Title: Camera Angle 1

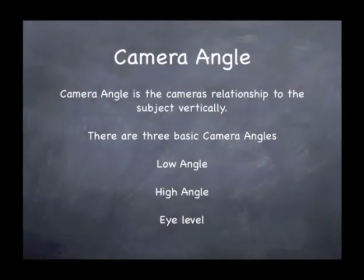0s
Hi, welcome back. Today we're going to be talking about camera angles. Camera angle is the camera's relationship to the subject vertically. There are three basic camera angles that you can use. You can go in between these. These are the three basic ones that people use. Low angle, high angle, and eye level.
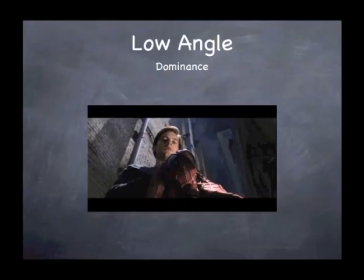20s
And let's get into what they mean. Low angle basically means it shows dominance. Now, there are rules to these, okay? Sure, normally if we're looking up at somebody, that means they're stronger than we are.
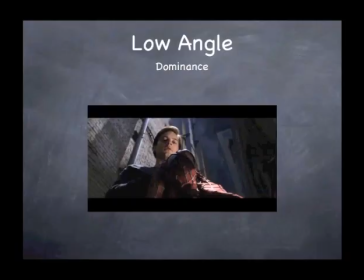34s
They're more powerful than we are. But in some situations, if you have a roof over their head or a ceiling, and you have that ceiling built closer to their head,
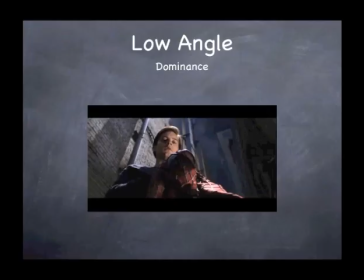48s
then it's going to look like the ceiling is coming down on them and it might show inferiority. But nine times out of ten, we're going to show dominance. And I said that because I'll show you later on how Sidney Lumet, when he directed 12 Angry Men,
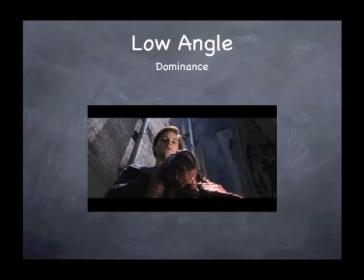61s
actually used that concept to show restriction, that these 12 jurors actually had the weight of the world on their shoulders, so he shot them at a lower angle at the end of the movie when they had to make a big decision. So these are rules, but they can be broken.
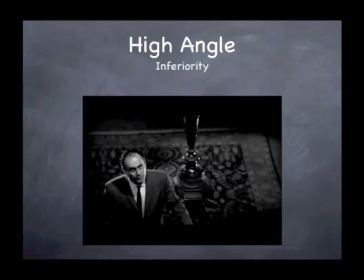77s
The high angle shows inferiority. This was taken from Psycho, one of the classic scenes out of that movie. As we're looking down on somebody to see that we have maybe disdain, we feel that we're empowered over them.
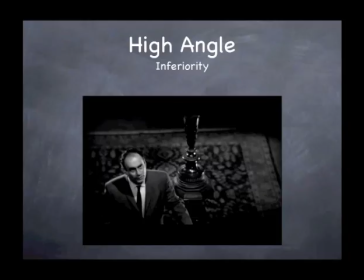92s
So you can show that. And again, it's very simple. This is not rocket science, but to be able to use it. there are some cases where you might look down and if you look into your lens and you come up with something that works that's fine but normally when you show a high angle it shows
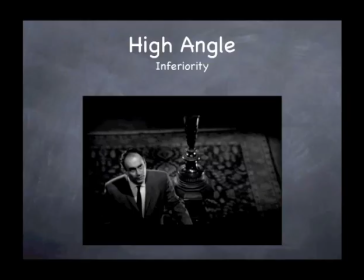110s
inferiority and do it a character this
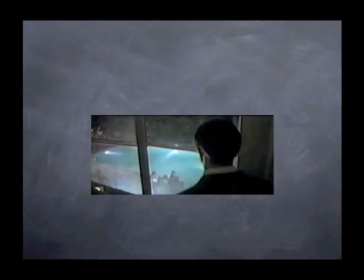115s
is a scene from the graduate where benjamin who is the main so character in this what he's doing is those are his family's his friends his family friends but it's his parents friends and he doesn't want to become them so he's up in his room and he's actually looking down on them and
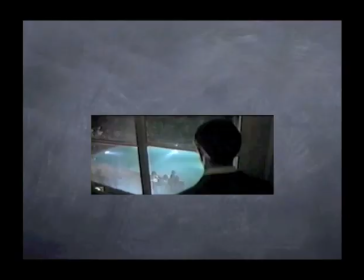133s
he's actually looking down on them and mike nichols shows that by doing an over the shoulder shot um to show that he he he has kind of disdain for him um and he shows that throughout the movie too uh if you have a chance pick it up and watch it it's a phenomenal
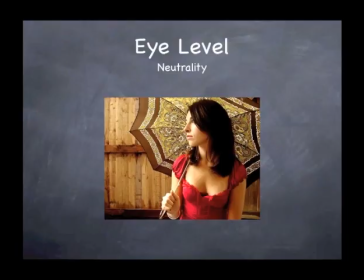149s
film um eye level is what we consider neutrality milos forman was a great director who directed one of my favorite films called One Flew Over the Cuckoo's Nest, he always said, if nothing's happening and if it's a normal day, start the film out shooting it neutral. Shoot it straight on.
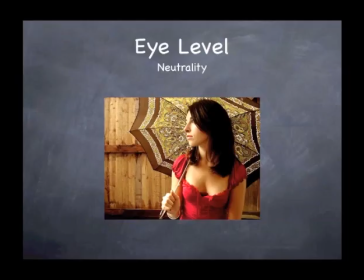169s
And when something happens, let the drama and the characterization dictate what you do with your camera. Don't you dictate to it because sometimes you'll go against it and it won't work. okay so that's something I always keep in mind
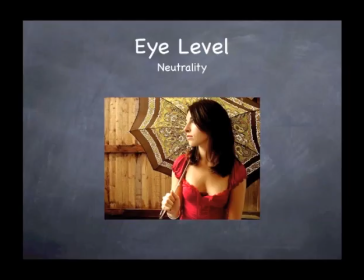187s
again if it's a normal day which a lot of scripts start out just a normal day you know you can use that as a starting point and shooting everybody at eye level but then when something happens now you have room to move you can you can you can compose your your
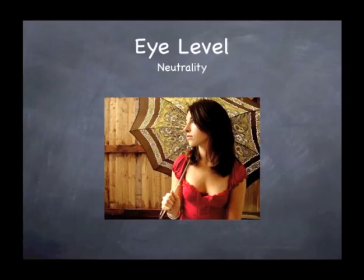206s
your music or what we call our shots and our scenes you can compose them and have a baseline for it.
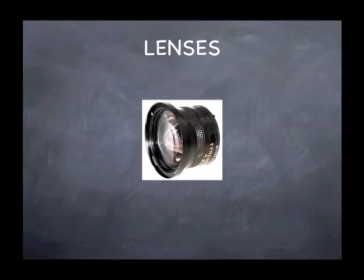216s
Let's talk about lenses, too.
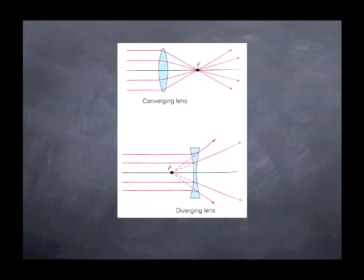219s
Just real basic, a converging lens, or what we call a convex lens, is actually usually a wider lens. A concave lens, which is a diverging lens, is actually more of a telephoto lens.
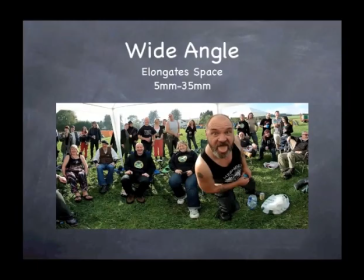237s
So I just want to keep that in mind. A wide-angle lens elongate space.